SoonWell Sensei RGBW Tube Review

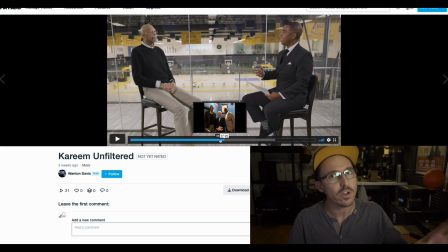[4:10]
This is very new style, right?
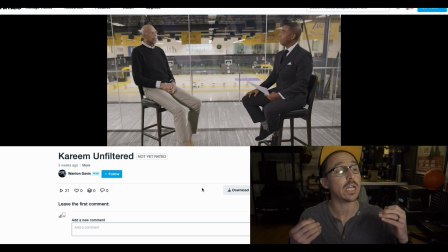[4:12]
So the wide shot is kind of what dictated or what made the lighting such a struggle on this particular job, because we can, as you can see here on the screen, we have quite a bit of space behind the interviewee and the interviewer, right?
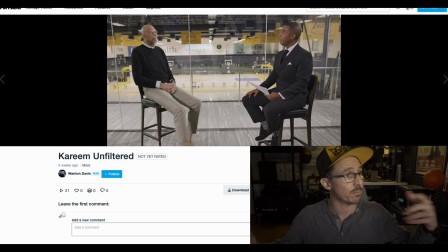[4:29]
There's a lot of room there. Originally, that's where some of my lights were kind of on edge of the frame there, so we had to back them up even further, because any situation like this where it's an interview like this, my first train of thought is to immediately go to back cross key, right? That's immediately what I do, and that's what we did here.
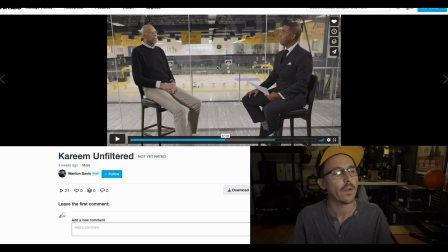[4:48]
Well, as you can see, they are stacked right up against a glass wall. Okay, this was the location that both the cinematographer and the director decided upon but it wasn't ideal for the lighting in terms of the very tight confined space and them being up against this glass wall. So my lights obviously had to be on the other side of the glass, which introduces some light loss.
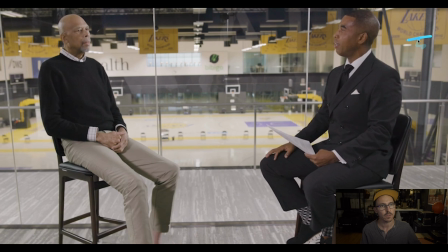[5:08]
Back here is, you know, just off frame is the Forza 500 with a 4x4 and an acrylic grid, and that's, you know, providing the main key to Kareem. Back over this way is a 300D with a big 4-foot dome and grid on it, and, you know, so we're back cross keying here.
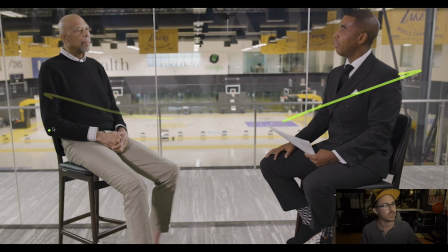[5:24]
And then we went originally with just ultra bounce on the front camera side, but, you know, the client didn't think that was very ideal. They didn't like how down the shadow side was. It was a little too dramatic. So because of that, I introduced the Nanlite Mixed Panel 150, flown up high, kind of down on our guy here.
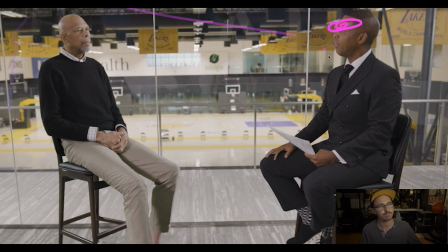[5:43]
You know, just, you know, more of like creating more of a Rembrandt style for him, depending on the angle you were looking at him. And then over here, just for sake of time, and this was, you know, this was up on the 2nd or 3rd floor of the building we were in, and security in the building, so I did have that Soonwell Sensei ST50 tube with me,
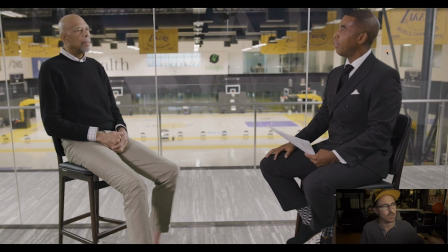[6:03]
so I mounted it horizontally on a light stand and just threw it up, and that served as to help the key light wrap more around on Mr. Jabbar, but also, you know, providing eye light for him throughout the shoot,
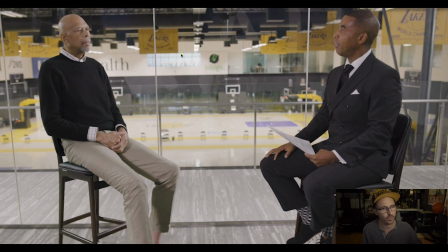[6:16]
no matter what camera was looking at him. So this is why it's always a challenge for, you know, small lighting packages when you have multiple cameras. It can be quite challenging, especially with this very weird location with glass wall, very tight on space.
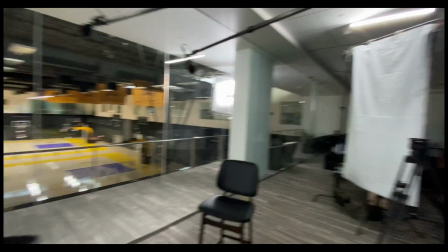[6:30]
What's going on here is the ultra bounce is underneath the Soonwell tube.
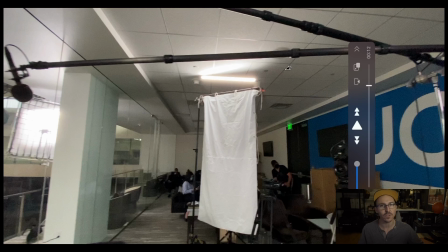[6:36]
You know, rather than going negative fill, we did a bounce.
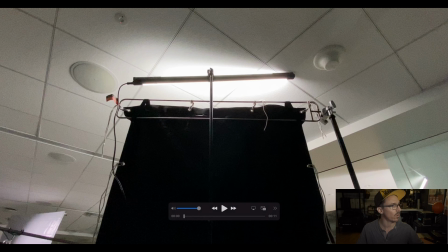[6:40]
And that was mainly just because, again, the client wasn't really digging what the negative fill was doing with our talent there.
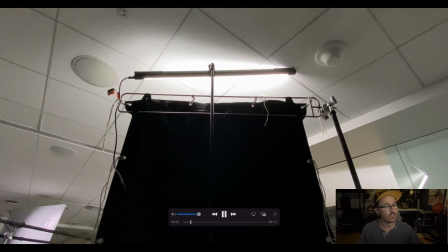[6:49]
So here you can see it from the back end, and that is a floppy of ultra bounce on a 4-foot wag flag.
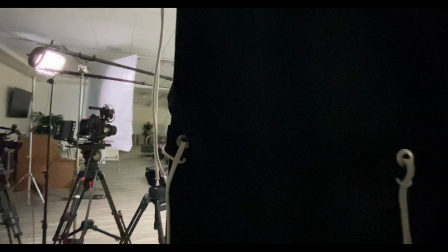[6:55]
The wag flags are very nice for, you know, small intimate settings like this where you don't want big frames and stuff.
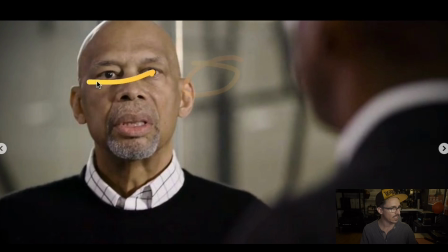[7:00]
So there you can see how tight this space really was. What ends up happening because of my little tube, he gets a double eye light. But, you know, that's not something ideal that I would be into. I'm not really a fan of double eye lights like that.
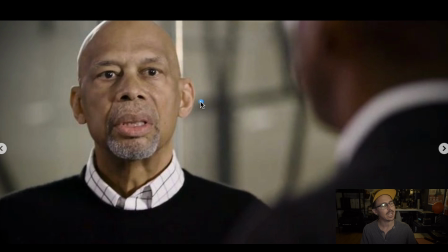[7:14]
I'm not even actually a fan of using tube lights for an eye light, to be honest. I got a really cool new tool that we'll be talking about in the future. But, you know, double eye light, you know, that's a really nitpicky thing. The real reason for using the tube last minute was because we were on the 3rd floor.
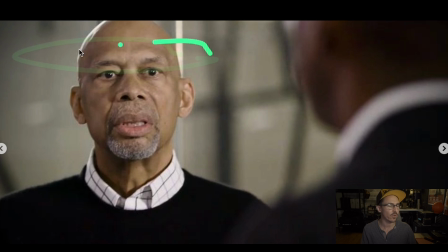[7:31]
You know, we were trying to save on time, and I had that 4-foot Sensei tube there, so I thought this will be great. It'll help wrap. It was mainly being to help wrap that key light from the Forza, you know, help wrap it around a little more.
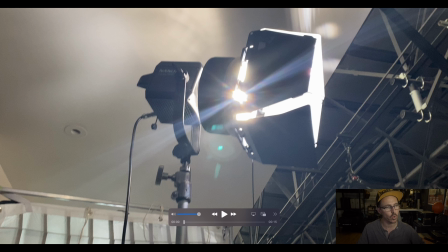[7:45]
So here was a situation of what happened when they took Kareem down onto the court. And that was a situation where I stayed up to pack the gear up,
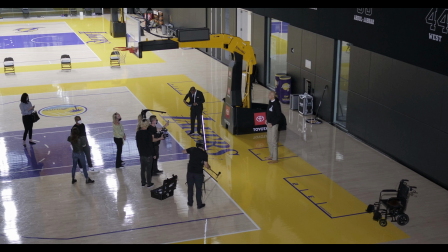[7:53]
and I sent my best boy Dylan down there with the 4-foot Sensei tube, and I just rotated the Forza 500 around,
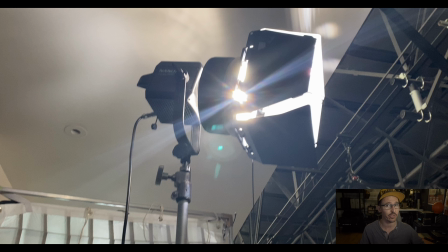[7:58]
and with that Fresnel on it, it can really have a nice throw to reach Kareem down there.
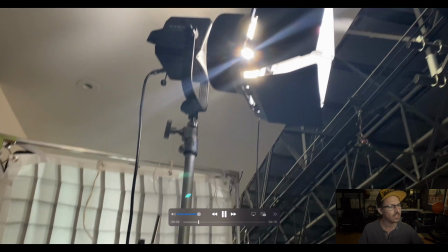[8:04]
So I'll show you that on this here. Then I took some footage with the GH5 as well, so you can see them down there.
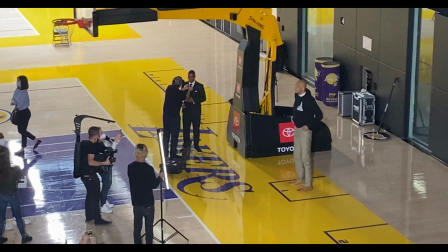[8:10]
There's Dylan with the tube, you know, and Dylan was originally on the opposite side.